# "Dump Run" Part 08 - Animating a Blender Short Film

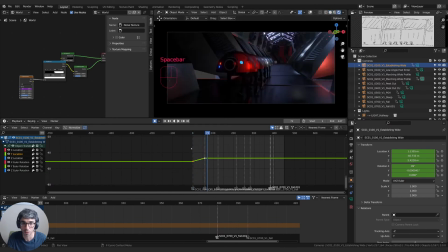Does that look like rendered? Yeah, it's probably better. All right, America wins. I mean, is that better? What do you think? I think it's better.
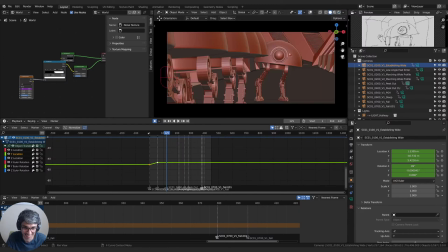Yeah, the red viewport display is so good, isn't it? Yeah, the rendered version's not good yet because this isn't lit.
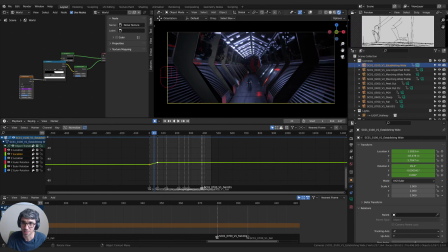There's no lighting in this except for the based sort of scene world. But we're gonna have fun with that when we get to lighting.
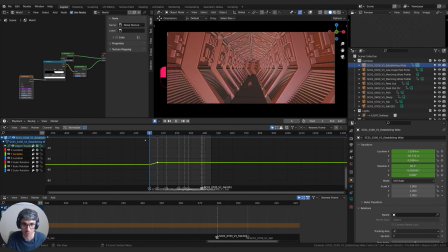We can put smoke and stuff in it, make it look really
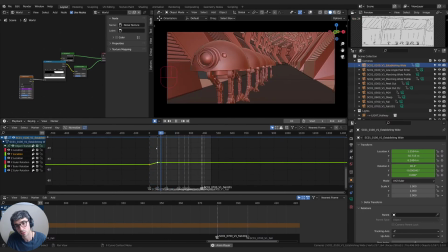good. Okay, anyway, so I don't like the end here. I don't feel like that push in is working for us on the light.
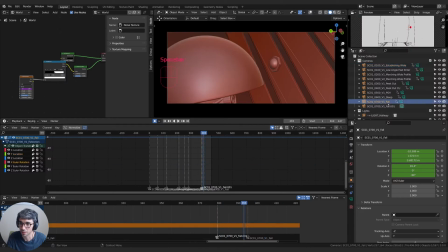So that push in there just feels a bit silly to me now that I see it. It's probably my execution, but
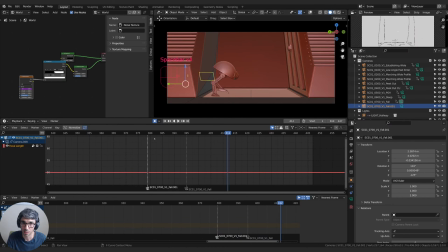I'm gonna get rid of that keyframe. I just want to see the light. And then this push in also doesn't feel quite right to me. It's like unmotivated, right? Feels unmotivated to me.
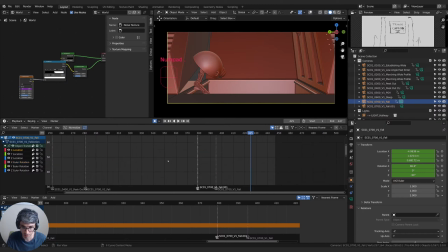So we're pushing forward on the, should just be X. Yeah, Y should be flat. Z should be flat. And then X rotation is going to have a curve. Y is flat. And Z is also flat. Yeah, so it's just the X and
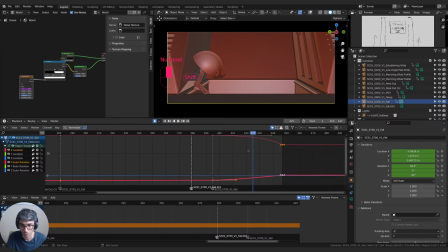these two. So a couple of options. One is let's just grab these guys way out so it's not as extreme.
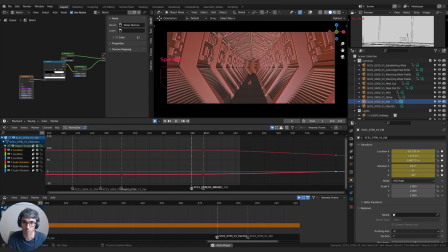The other option is we can
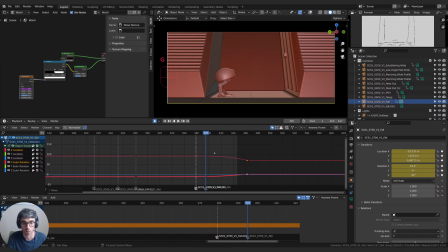bring the whole thing forward so it's like not really happening.
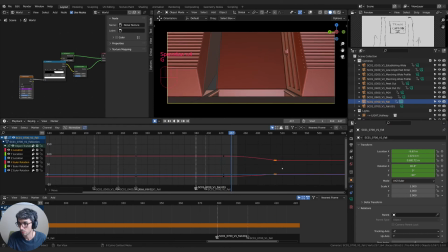Let's see, Emerga, I thought the first shot was to establish the scale of the robots. In that regard, they must be easy to identify. Yeah, I think that's good logic. I think you're right. It definitely works. MTLJ Pod says, I also want to let you know that I really,
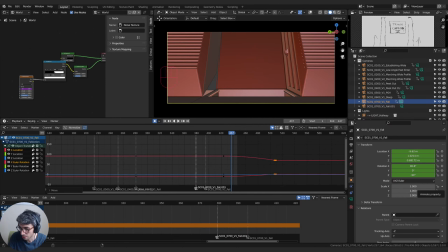really, really loved you because I was stuck trying to animate rigs with only using location rotation until you taught me how to use the whole body. Thank you. Oh, good. Glad that helped. It's always nice to know when things end up helping people.
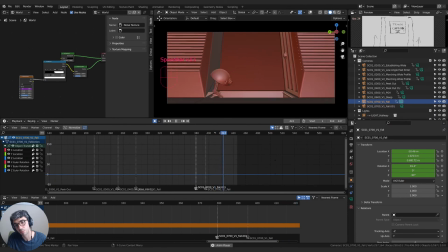I mean, maybe it's just a lack of energy because we need another shot. It's like, this doesn't work either. This doesn't really resolve to anything.
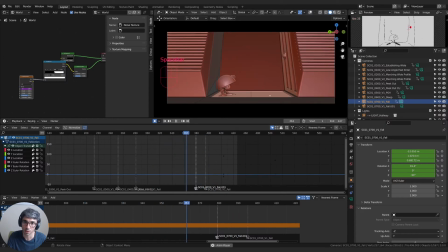I like the subtle push in here. But I don't like these keyframes. So I'm gonna delete those. I'll just move this out so that push in's a bit more subtle.
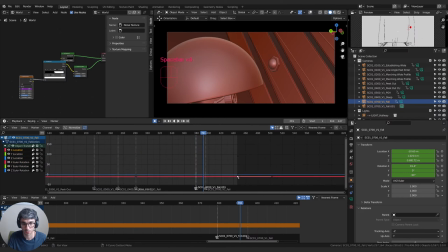I might take the X location. Just hit full stop on that.
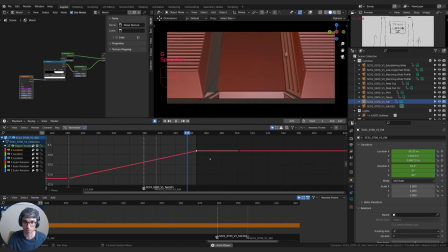And I'll just bring it up a little bit so there is just a little bit more motion throughout the shot. And then let's try like an operator thing. So a camera operator, when he starts to fall, might at this moment here
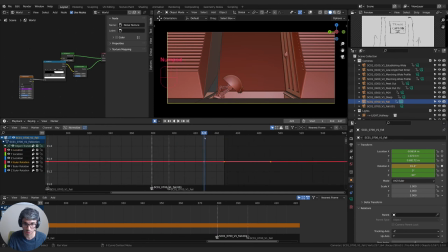start to adjust the camera to try and compensate, right?